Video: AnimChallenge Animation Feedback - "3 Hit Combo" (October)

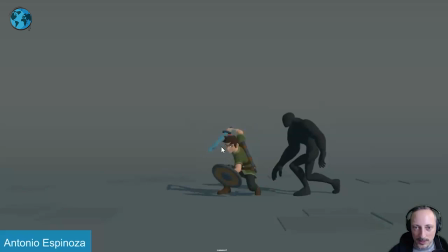1351s
know the elbow potentially pushing these but there's a good silhouette terms of the color difference that's definitely going up into really nice hit and again holding this long enough that's what i like about this too is that you
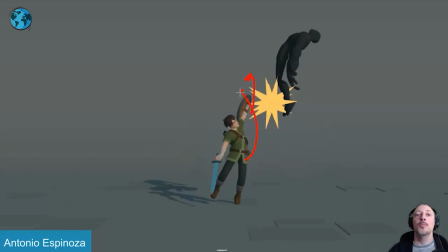1363s
got that big push with that momentum pushing him up pulling him up there being
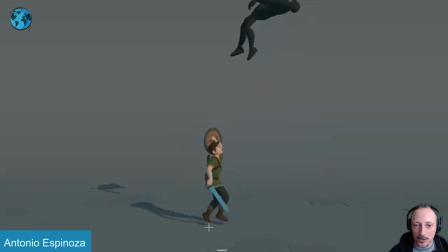1369s
on the tippy toes long enough you can see this how long he stays into a step down into this i love that old transition bringing that shield back going into anticipation and then we got your full extension into really nice again clean silhouette for the final strike and look at that really really
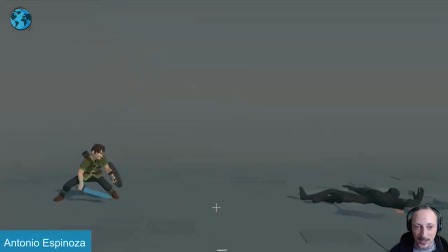1387s
neat again i picked this because it's awesome it's not like i have anything super constructive to say i would go like my picky notes about the sword tip here being having a tangent there potentially leaving that a bit more clean like this not that it kills the shock then you go into a
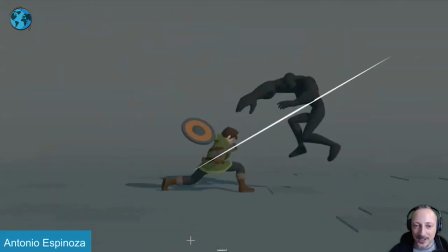1403s
nice silhouette here like these are like super picky things if i have to go in there for my friend again I don't have to I chose that to use that clip here but I wanted to also bring up a shot that just works really well in terms of where to look I like
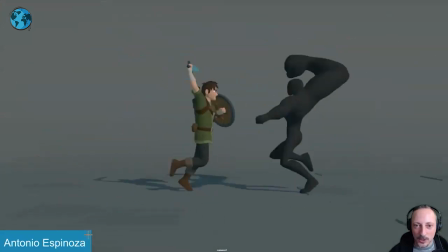1417s
explosive beginnings again the way it's good here gives us enough breathing time
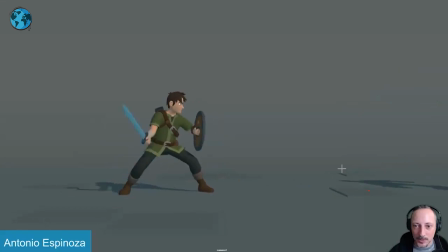1422s
to have the other kid to come in and it comes also with the shadow in here I
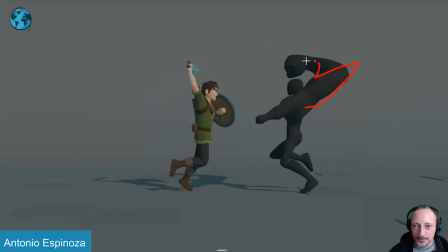1427s
like this little that that's really cool too again something we're probably bringing it up a bit higher it's clean it's not there's no
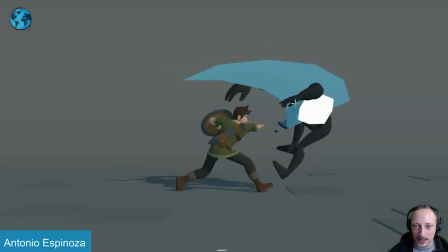1436s
tangent but just a little bit probably keeping this a bit cleaner i do like this though the overlapping shapes and where the animator
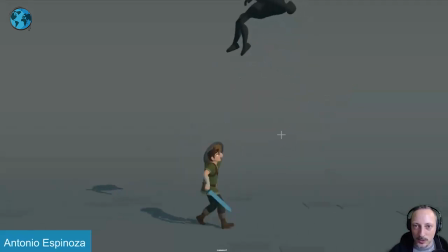1443s
chose to put that in there i think that works really well arm goes back into a smaller shape that hold is really good if you watch this in real time that's a good rhythm and then smack down with
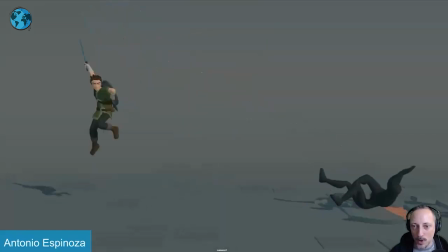1458s
a nice long stretch there bring my head up here with that nice impact extra shapes there like i love all that stuff you can see that little look turns into more of a
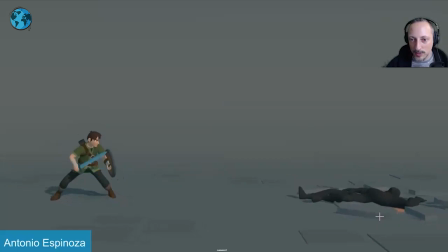1469s
ragdoll but just enough with everything moving yeah it's really cool again
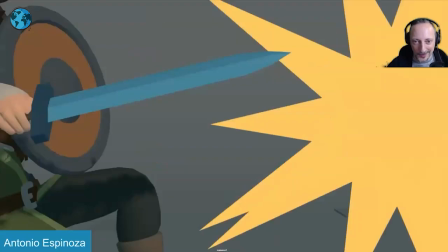1475s
there's not something where i can say this is horrible and here are my two cents on how to fix this like sometimes i just like to
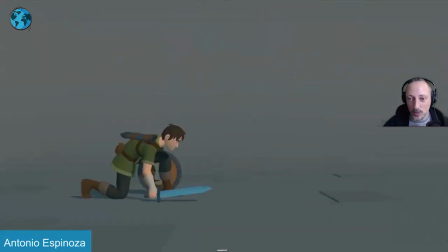1482s
pick out shots where it's just it's all really good and if anybody's watching this or a student watching this it's it's also important to see here's a
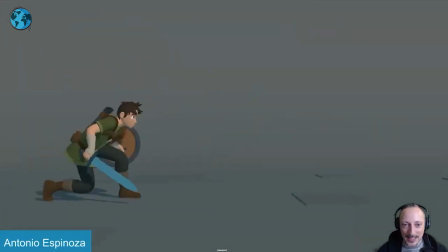1489s
shot that doesn't need that much extra work it works really well i mean it's like i said the arcs are really nicely done it flows really well it's great presentation the camera moves work again there's enough stuff there to show us that the camera is moving even though you have like the horizon
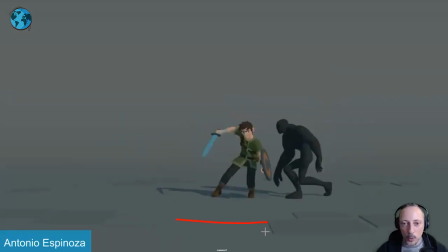1504s
to the background that blends but you have all this to understand no we are moving the camera we are translating up we all are tilting up and it's not confusing and it helps with their complete reframe and it's nicely balance too i don't think there's nothing that stands out where i would rebalance
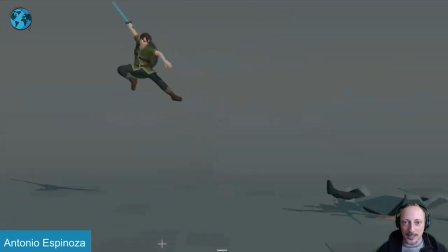1520s
things